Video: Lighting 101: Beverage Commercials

Hey, it's Valentina V. And today on 4 Minute Film School, come along with me as I shoot a fake La Croix commercial like this.
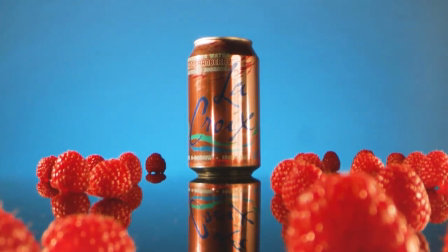We're gonna show you three setups for shooting a beverage commercial. Let's go.
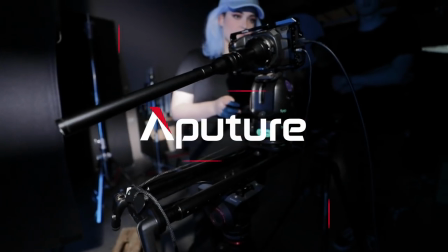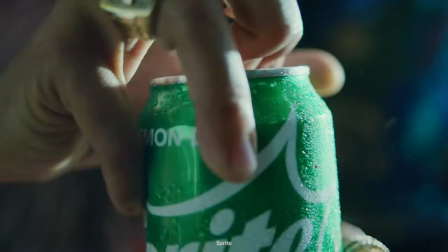Obviously, this commercial is fake, but the same rules apply as to any other beverage commercial.
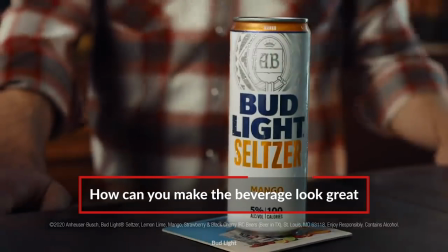What is the beverage? How can we highlight it in the best way? And what does the packaging look like? For our first setup, we have the ever popular item falling in water gag.
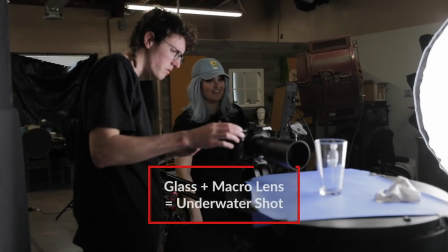Usually you would use a fish tank for this, but because we decided to shoot on a macro lens and really close up on these raspberries, we just shot it in a glass. The glass itself will create a diffusion for you.
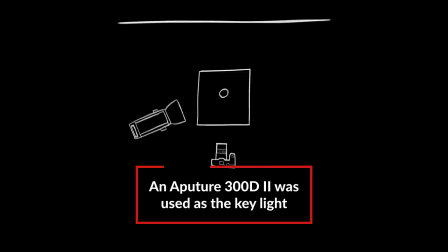In this case, we had a 300D really close to the glass, up at maximum power in order to get that punch from the front.
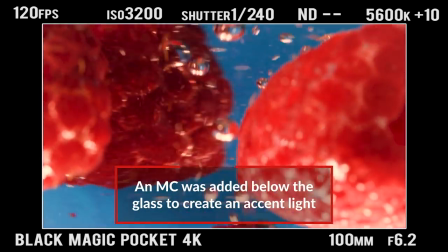I also added this little MC light at 5600 Kelvin color temperature to add a little bit of an accent from the bottom.
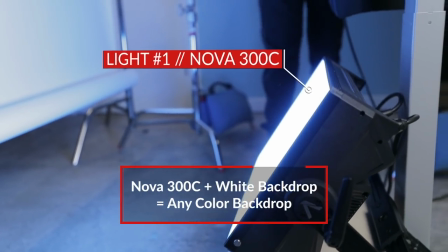Now this background, it's not actually blue.
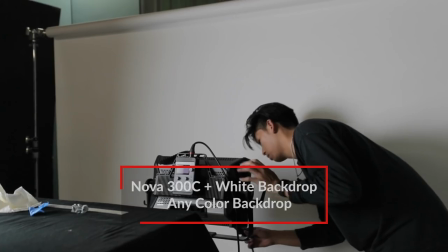What's cool about having a light that is RGB and having a white seamless is that you can actually turn it to whatever color you want. All right, now that we've got the closeup on the berry, let's go to the next setup.
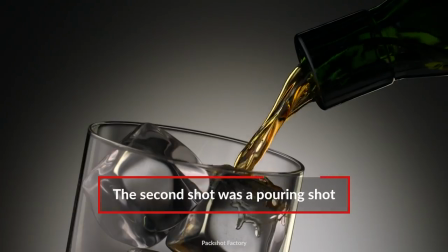Our next setup, we wanted to do a pouring shot, but not just your regular average Joe pouring shot. We also wanted the glass to spin and the camera to move forward.
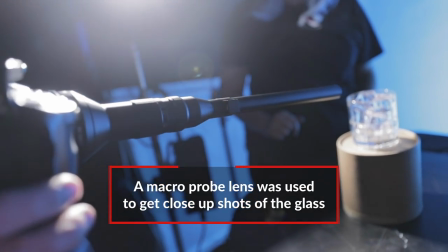We got this amazing probe lens, which is also a micro lens, and it'll allow us to see all of those tiny little details. This time, I wasn't so concerned about reflections.
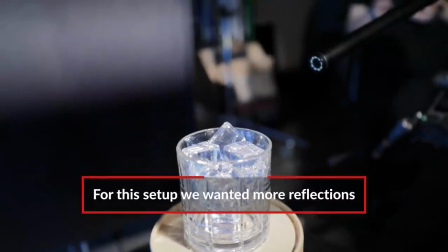I actually wanted reflections, and I chose a glass that had all of these grooves so that I can get the most reflections possible. We also had fake ice, which creates even more reflections.
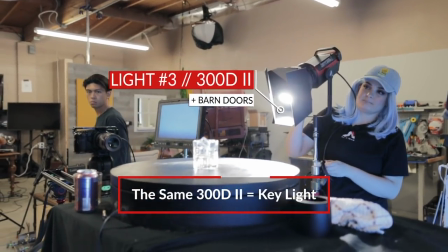For the lighting, we used two lights again, the same 300D that we used last time with those barn doors closed up, and a second one.
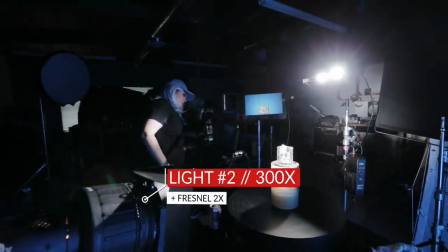This is a 300X with the Fresnel mount and the barn doors. And then of course, we kept the backlight, the Nova, the same.
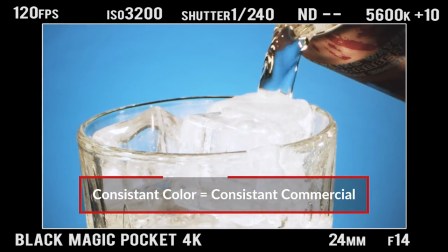Since it's a commercial, we want to keep the entire mood of the commercial the same. We were shooting at 120 frames per second, super slow motion.
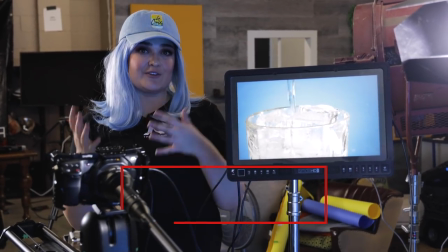The other thing about 120 frames per second is that you have to compensate with your shutter speed so you lose a lot of light which is why
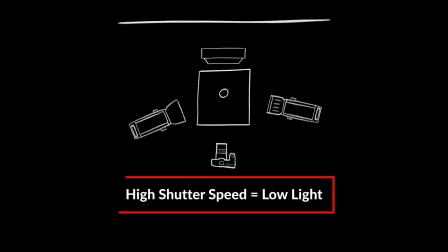we used two incredibly powerful lights on their highest settings super close to the subject let's go to the third and final setup
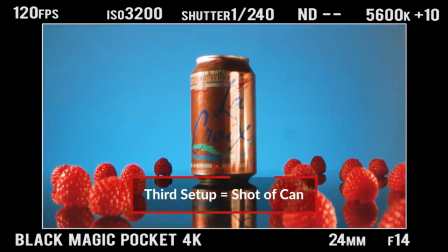our last setup of the day is the actual la croix can we have the same light as before the 300d
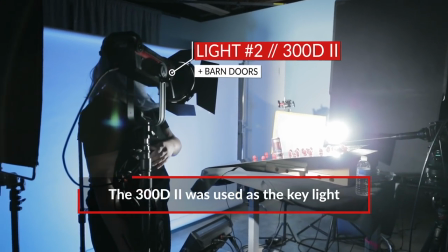with the barn doors we kept it the same for all three setups this time however the 300x on this side, we have a little silk on it. Next is our key light, the thing that's really going to illuminate the logo.
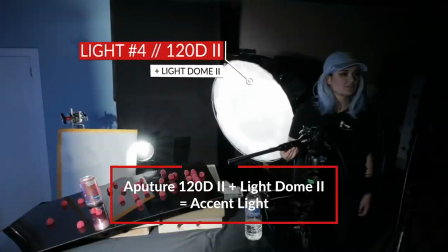We have our 120D2 with the Light Dome 2 attachment in front of it.
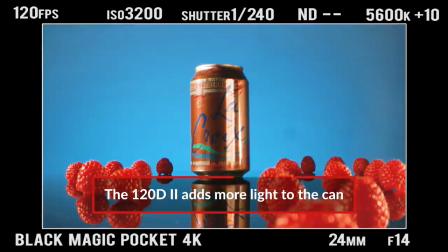This one is going to be our primary light that's going to just light up the whole scene and make it nice and vibrant.
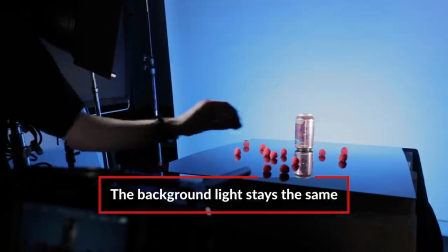And of course, we kept the Nova the same in the background.
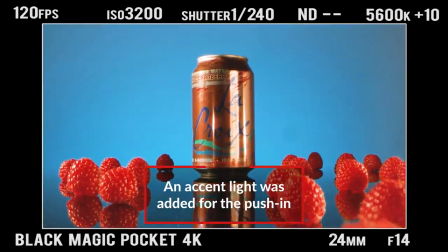As we were pushing in, I wanted one light to sort of illuminate the darker side of the can,
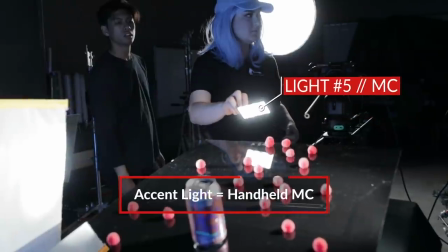and that was a little MC set on the daylight setting so that it matched all the other lights.
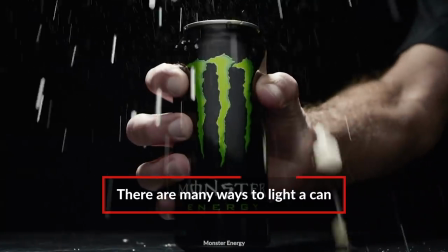There's a lot of challenges with lighting cans and there's no one way to be perfect about it because there's always going to be some kind of reflection.
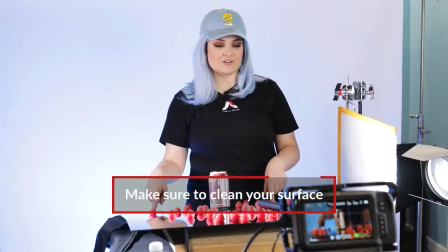Also, if you are using any kind of plexiglass surface, make sure that it is super clean.
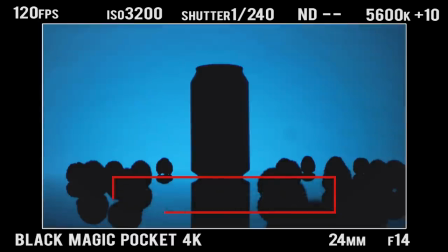Because it was darker and reflective, it also reflected our background. All right, now that we've learned the lighting, let's see the entire commercial.